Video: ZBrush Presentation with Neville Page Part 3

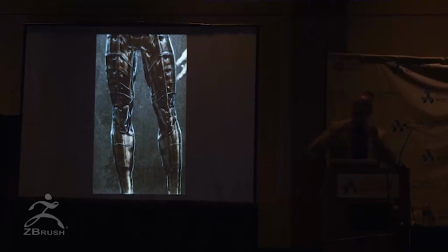8:36 He says, that is amazing, the detail of this ropey texture that you got there and I immediately thought I don't want to touch this model ever again because that's lack of polygons that caused that that is not intentional so if I go in and I'm going to start to refine it I have
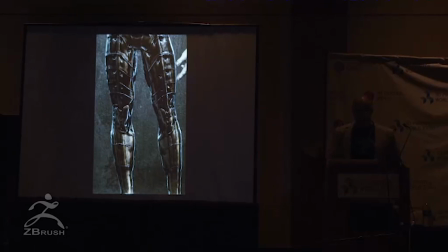8:51 to figure out a way how to do ropes I was like oh it's cool let's send it to London I agree I'm done moving on
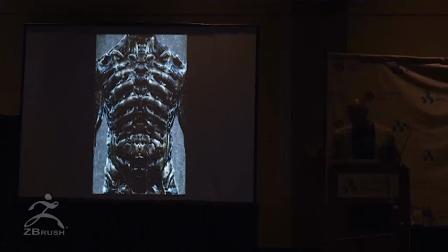8:56 and the the crew that did the costume in London
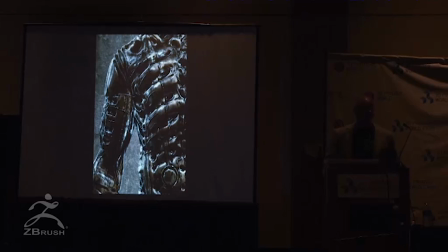9:01 unbelievable still one of the finest finest transitions from concept to end result retaining what the client loved and
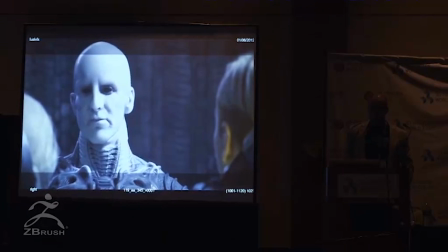9:13 making it better it was amazing this is an unfinished shot of the engineer there
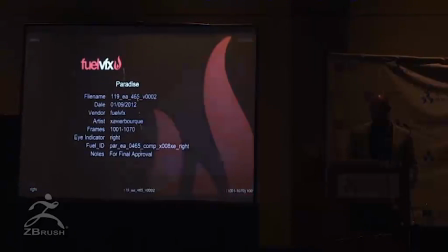9:19 was a lot of digital cleanup in the silicone makeup you all saw Prometheus okay Okay.
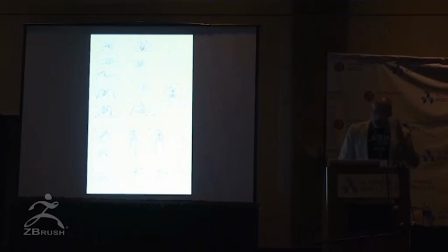9:27 Good. The Trog. I'm off the project because I actually was done. And about a month later, Ridley called me up and said, hey, we have this thing called the Troglodyte, Troglobite, Trilobite. He gave me all sorts of names. I didn't know what the hell he was talking about.
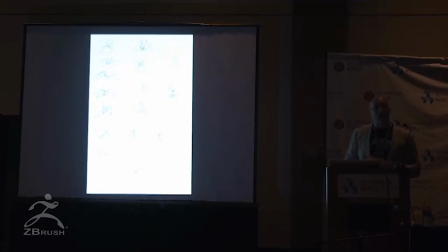9:43 and it's kind of our octopus creature at the end of the film said yeah I remember that in the script it was a bizarre thing I'm in my car I get this call it's an emergency we need to design right away so I did these sketches at Starbucks and I'd go back into
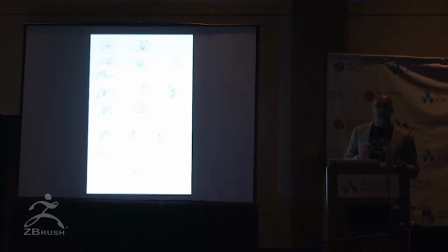9:57 my car and I take pictures of them with my cell phone and I'd send them to him via text to London which is where he was okay pick a design and hopefully there's one there.
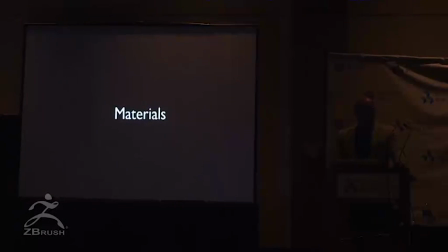10:09 And he explained that he wanted to be octopus-like, so we had some inspiration for our materials.
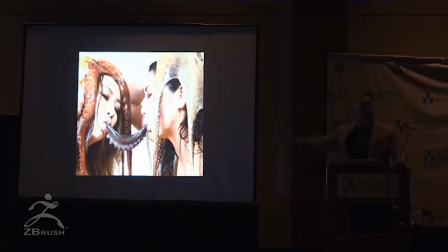10:17 I think it's fun to just mess with a client sometimes. Oh, you mean like this? Oh, yeah, I guess.
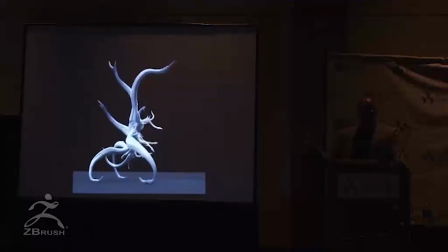10:24 And real quick, this was the end result. There was very little time between the sketch and the final model. There were nuances in the surfacing that was being refined with regards to the mouth.
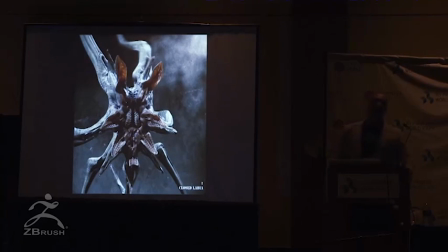10:37 But this was that moment where I thought, okay, this is the end scene. This is the creature that fights the engineer. This is where Giger would be throwing everything he has at it. And I counted, I forgot to count,
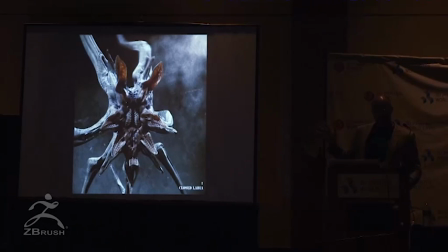10:51 but I think I've got like 17 vulva and like 12 penises or something in this. I'm proud of that. and if you are familiar with Giger's work again you might be if you don't know me and my sense of humor and you don't know Giger you might be offended
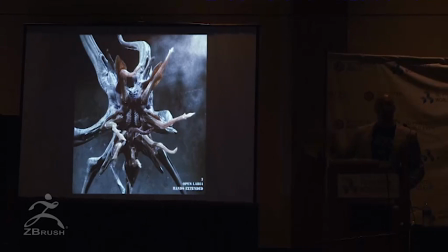11:11 or at least put off or just think I'm a freak but there's actually reasons behind these choices that are not just me indulging
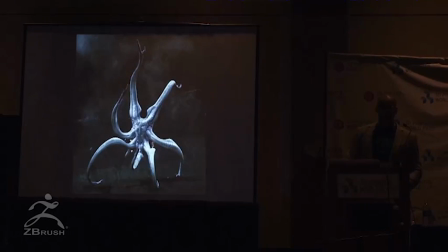11:19 for personal reasons I was doing my job I was being professional
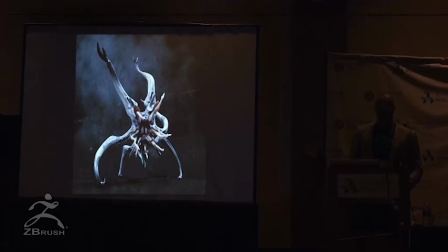11:23 it's basically a giant face hugger and I thought that that was appropriate.
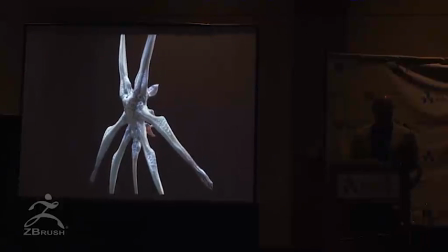11:30 And the way it was animated in the final film, you kind of get that sense as it's on top of him.
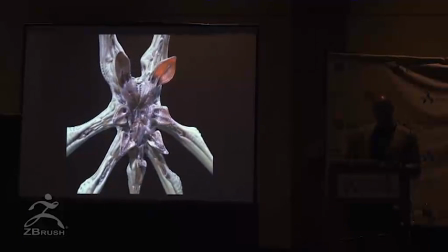11:34 And yes, it is supposed to look like a sexual act that is occurring on top of the engineer.
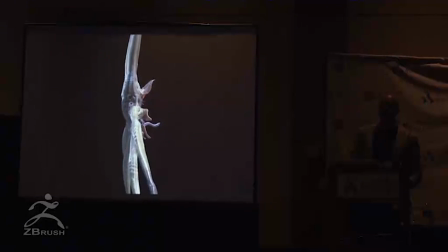11:40 If you go back to the original film again, it's chock full of all sorts of crazy things.
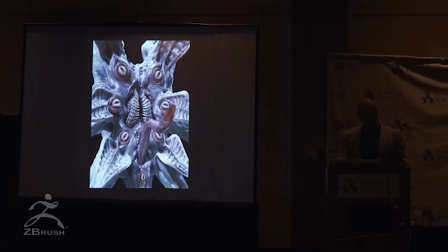11:51 The thing that's sticking out there, I thought to myself, what is it that's off-putting to kind of everyone? Now, everyone who's had a dog, and you've pet the dog, and he's showing a little lipstick, just poking out there. I thought that would be kind of cool. It's just right there, you know?
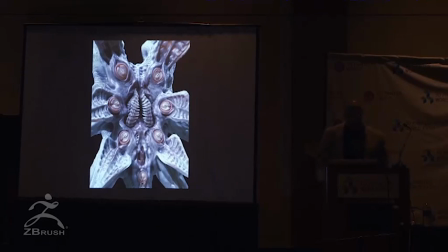12:10 It's got a little bit of a doggy boner, and it's those unconscious things that I thought that would be kind of interesting to do, is that when this creature's about to get the engineer and it's coming at the camera, imagine a dog with, you know, just a little bit of detail wanting to jump on your lap.
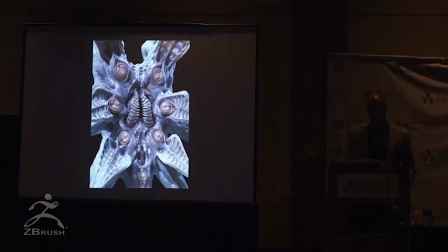12:28 I was like, no, no, no, get off me. And that was the idea with the teeth, et cetera, et cetera.
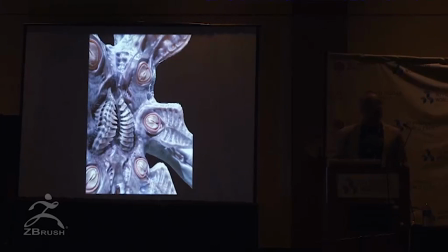12:35 And I looked for other things that would be also disturbing.
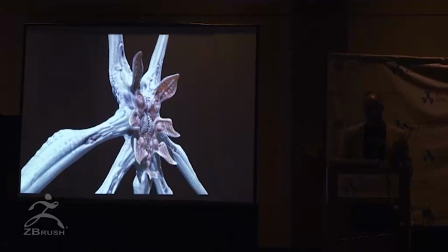12:38 And I knew that I was going to get a whole lot of harassment from various people.
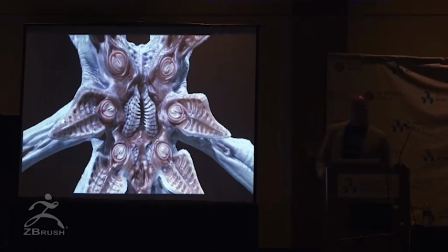12:45 But I want to point something out. I'm almost afraid to touch it. But this stuff here, I did that intentionally. I wanted it to look as Giger as you could possibly imagine.
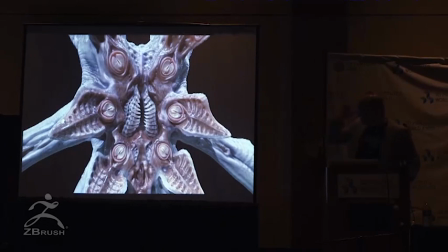13:00 And for those of you that are familiar with the human body or animal physiology in general, I think you might know what that is. And you would be completely wrong because what it is, is a freshwater snail mouth. That's its lips.
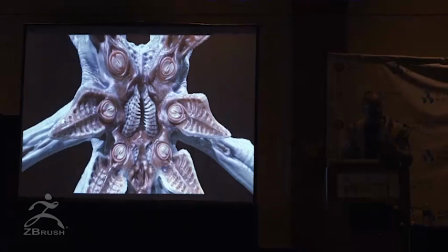13:17 That's what it looks like before the labial fold, which is what it's called also and a snail opens up and the radula comes out. It's absolutely horrifying. So my point is, is that not everything has to be, you buy a penthouse or something, okay, what can I put in my creature?
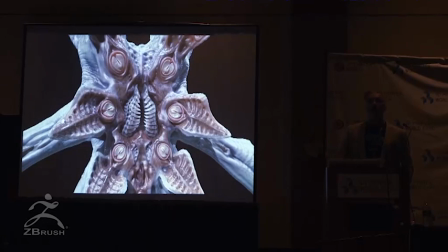13:34 There's plenty of stuff in nature by virtue of utility that
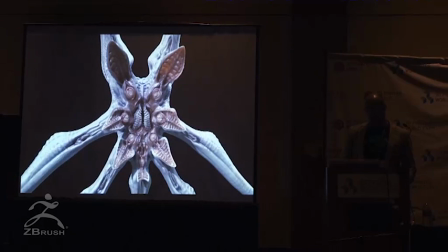13:40 will look like things that we choose to interpret and anthropomorphize.
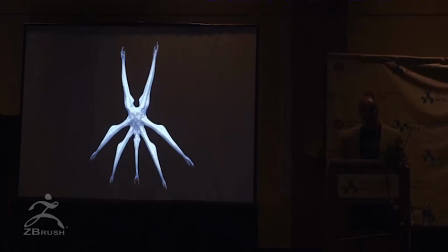13:46 So it's not always about using a sexual metaphor, it's about but using the appropriate utility metaphor
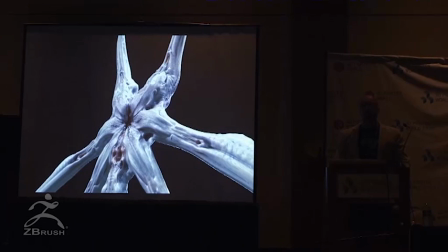13:55 to generate an aesthetic and a provocative primal fear.
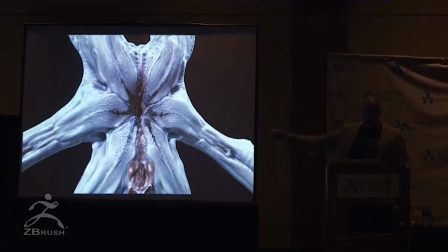14:02 There's our dog.
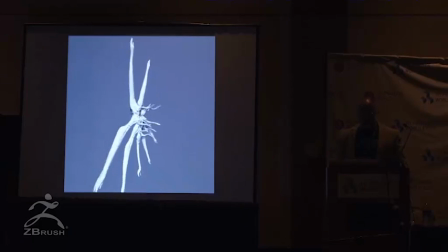14:06 So you get the idea. The deliverables, ZBrush model, I would show this to Ridley, I'd show it to Weta.
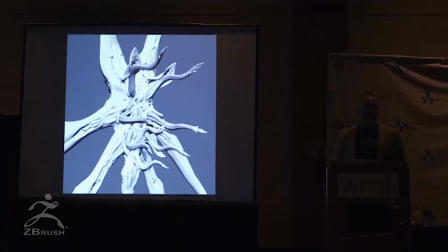14:13 They would take the model. They of course made this a digital character,
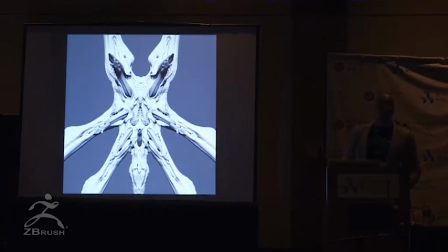14:17 but it was also a full-size practical puppet briefly. They didn't end up using it except for establishing lighting and so on and probably some other things, but the crew built this full-size.
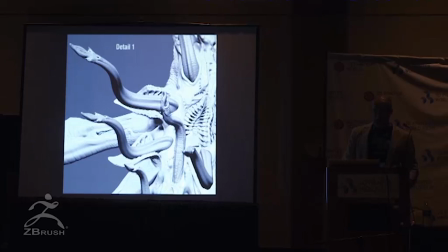14:33 It was incredible. That sucker's big. And again, just so you know, I know, again, those of you that don't know me, I apologize, but I'm talking about these things is because I also want you to realize that I do it out of passion for design.
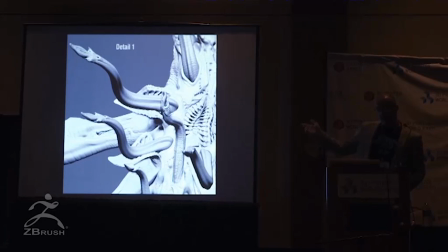14:50 So I used the reference of a hedgehog's penis which is marvelous. It's incredible, it really is. And Shamu's penis, which clearly is marvelous, it's huge.
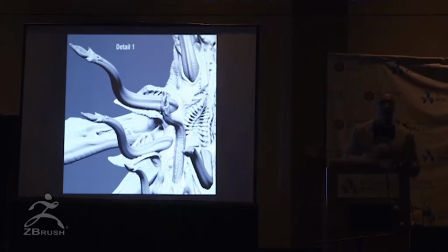15:07 But when I work, I sit down and I think about the utility of the creature, I think about the utility within the context of the narrative, and that's when I begin my research to figure out what's the appropriate reference point,
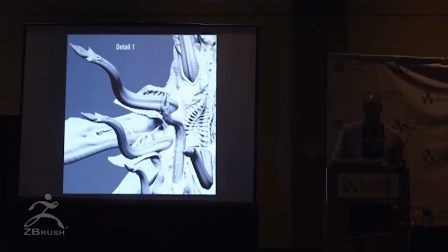15:22 what's the appropriate metaphor, what's the appropriate mechanism. So it doesn't just come from, this is going to be cool. It comes from a real heartfelt place of let's be as honest and as true to biology, to biomechanics as we possibly can.
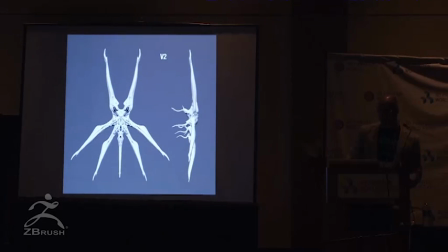15:40 so have i justified my myself enough
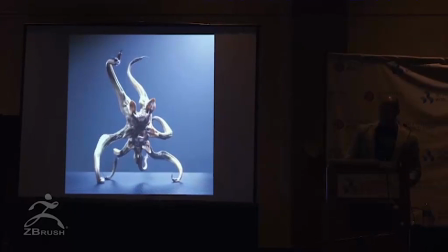15:45 okay so that's prometheus how are you feeling paul about me digging into your time okay i don't want to take up too much
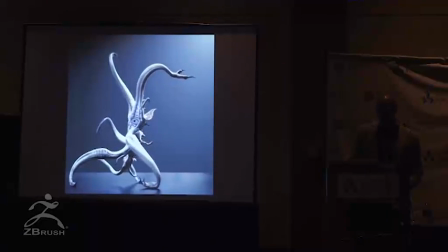15:56 are you guys okay if i run a bit long because i'd love to show you some of the kind of the nuts and bolts behind it The hard surface modeling.
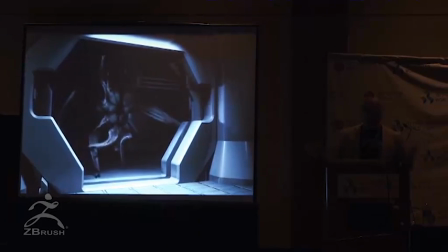16:06 These are some quick tests that we did. This all happened at one time in terms of showing Ridley the design.
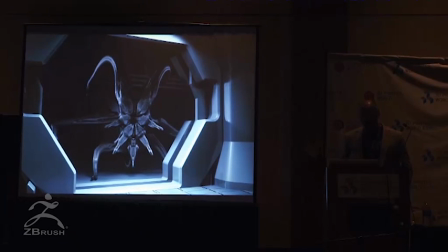16:12 So we moved quick. Alex Alvarez, Danny Volpe, and Artemis all helped with this particular animation
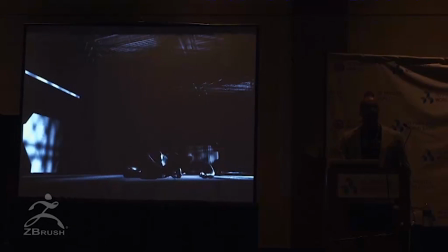16:22 to show it in the context of the established hall that it might be in, plus the way Ridley wanted to shoot it with regards to lighting.
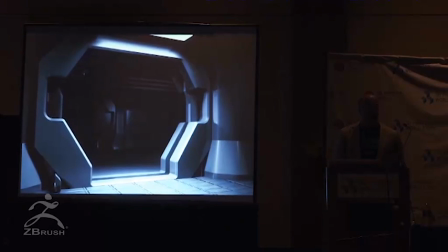16:32 So they're very crunchy, very black and white.
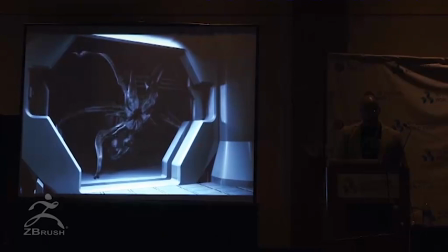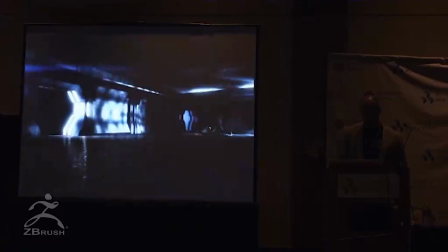16:42 Ta-da! And there she is. Or he. I guess it's a hermaphrodite.